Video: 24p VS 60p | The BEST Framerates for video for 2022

So if we're editing everything in a 24 frame a second and our 60 FPS playback is really, really stuttery, then why would we shoot in it?
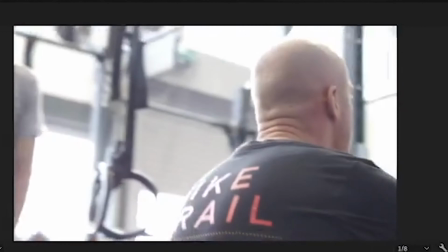253s
As I said previously, in short, slow motion. When you take 60 FPS footage and slow it down to 40% speed within your editing software,
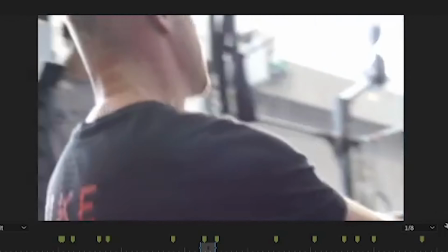262s
you will now get exactly 24 frames a second video in this very, very smooth slow motion sequence.
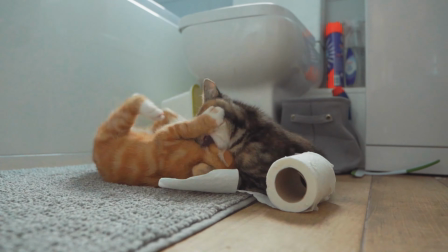269s
The same with 120, if you take that and lower it down to 20%, you get an even slower and even smoother playback.
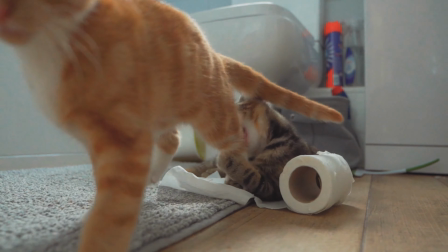275s
This is basically 80% of the reason why you'd want to shoot at anything higher than 24 frames a second,
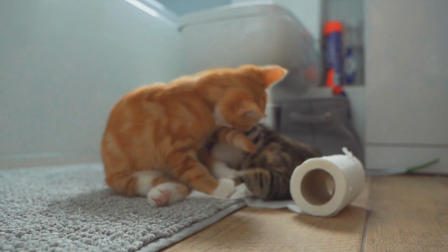280s
just so you can slow it down in post and capture that movement in slow motion that you need. As always with videography and photography, rules are made to be broken, and there are some times where you don't want to do this and you want to just put a 60 FPS clip into a 24 frame rate sequence. And why is that? In short, it works for for the scene. If you look at films such as 300 or fitness videos or Game of Thrones,
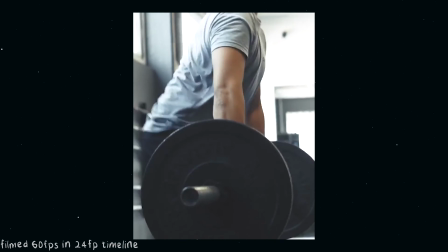302s
a lot of their big fight sequences and a lot of these fitness videos are shot in these higher frame rates because it gives it that gritty look. It makes you feel like you're there and everything's moving fast. Because it's cutting out frames, everything feels faster and more intense. So this is where pre-production comes in, and it is really, really imperative that you do this. Pre-production is the process of sitting down and then planning absolutely everything that you're going to be shooting.
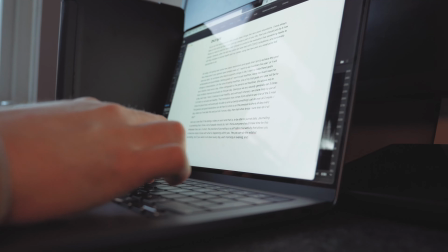325s
Just like I did for this video. You script it, you plan the angles and the positions of the shot, you plan what you're shooting on.
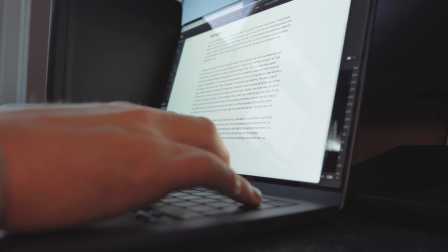331s
Is it a drone, a camera, a GoPro? You plan all those things, and then you plan exactly what frame rates you're going to be shooting those at.
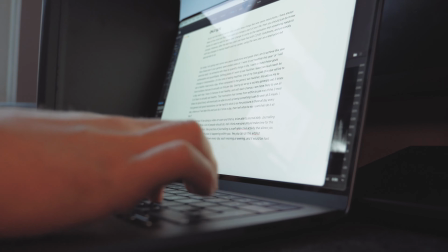337s
If you're doing B-roll for your sequence, are you going to be shooting that at 24 or 60 or 120? Think about what you want out of this. Envision the entire video within your head. If you're a video maker and you're a videographer, chances are you're a very creative person, so you can see the video in your head before you've even created it. So write that down, note that down, put down somewhere on a document. Use things like Notion or Trello, or just write things down by hand. Plan out every single shot you're doing. For this video, I've planned out my talking head pieces here, and I know these are going to be 24 frames a second. And then I'm going to plan out all my B-roll for this video, and everything you've seen and everything you will see would have been pre-planned out beforehand. Even if you're just doing a vlog of your day, plan what you're doing, plan exactly what you're going to be capturing and how you're going to be capturing it, because then it means you know exactly how you're going to be using your footage afterwards when you're editing. And it doesn't have to be a big lengthy process.
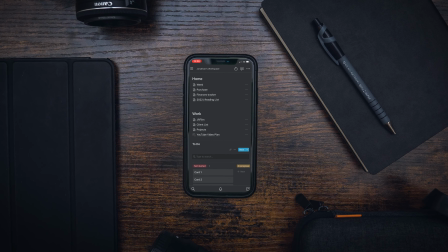389s
You can just get your phone and just write on there what you're going to be doing. For my cinematic vlog that I did recently, I planned every single shot.
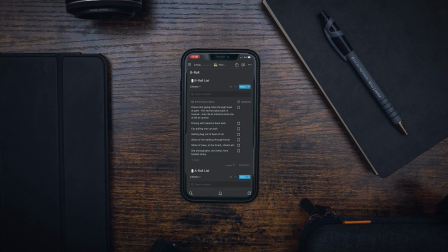396s
I said I want to get some shots of leaves. Well, I didn't know what kind of shots in those leaves, but I knew it was going to be 60 FPS, so I could slow it down to make it smooth.
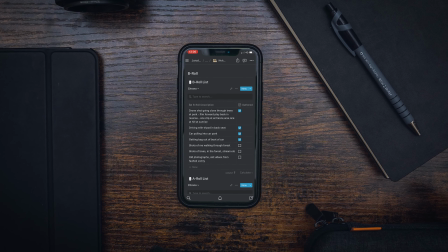403s
Small things like that will just come across in your videos that you've planned it so much better than you would have done if you hadn't done that, and the viewers will know you've done that as well. Pre-production is also important because when you start doing things such as client work, you need to ensure you're doing things professionally.
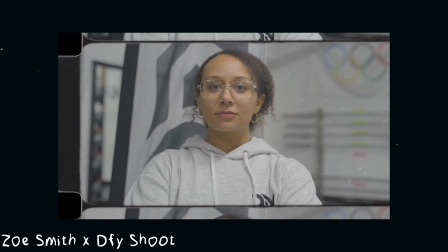417s
I recently did a shoot with Zoe Smith, who's an Olympian here in Britain. To make this look as professional as possible, I knew I had to shoot that interview at 24 frames a second and nothing else.
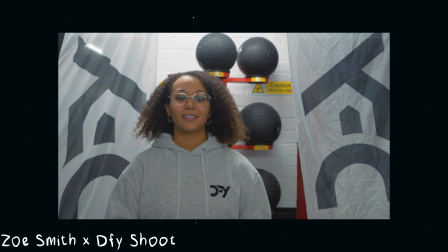425s
And then all the other sequences I could play around with. I shot some at 24, some at 60, and then I knew those at 60 I was going to slow down.
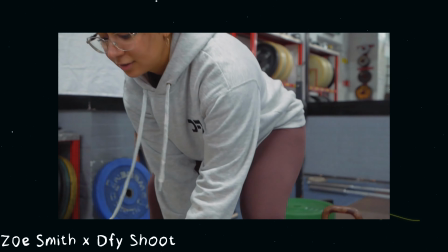432s
But having that forethought and that pre-production process in your mind before going to the shoot will be imperative, especially if you do start doing professional client work. So make sure you are doing pre-production for any video, even TikToks. If you know the platform you're filming it on, then you can make it native to that, such as, you know, vertical camera. That's why my TikToks are so high quality. And that is frame rates for you, and why you should use them, and what ones there are, and what you could do with them basically. And in the short of it, it is just slow motion. That's why you would shoot anything higher. You do have the benefits of shooting 30 FPS, and if you get a 30 FPS clip and slow it down to 80%,
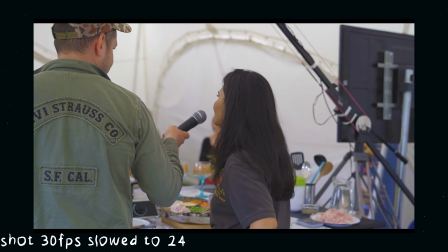467s
you get a really kind of dreamy, weird looking slow motion sequence. A lot of music videos are shot like this. But the fundamental here is simply pre-production. Plan everything, and then you'll know what frame rate to use. Now we've gone over them, now you know when they're going to be used. Is it a fight sequence? Is it a slow motion sequence you want to capture? You now know what frame rate to use. So plan, do pre-production, just plan things before you do them, in short. Just, it's a good tip for life, really.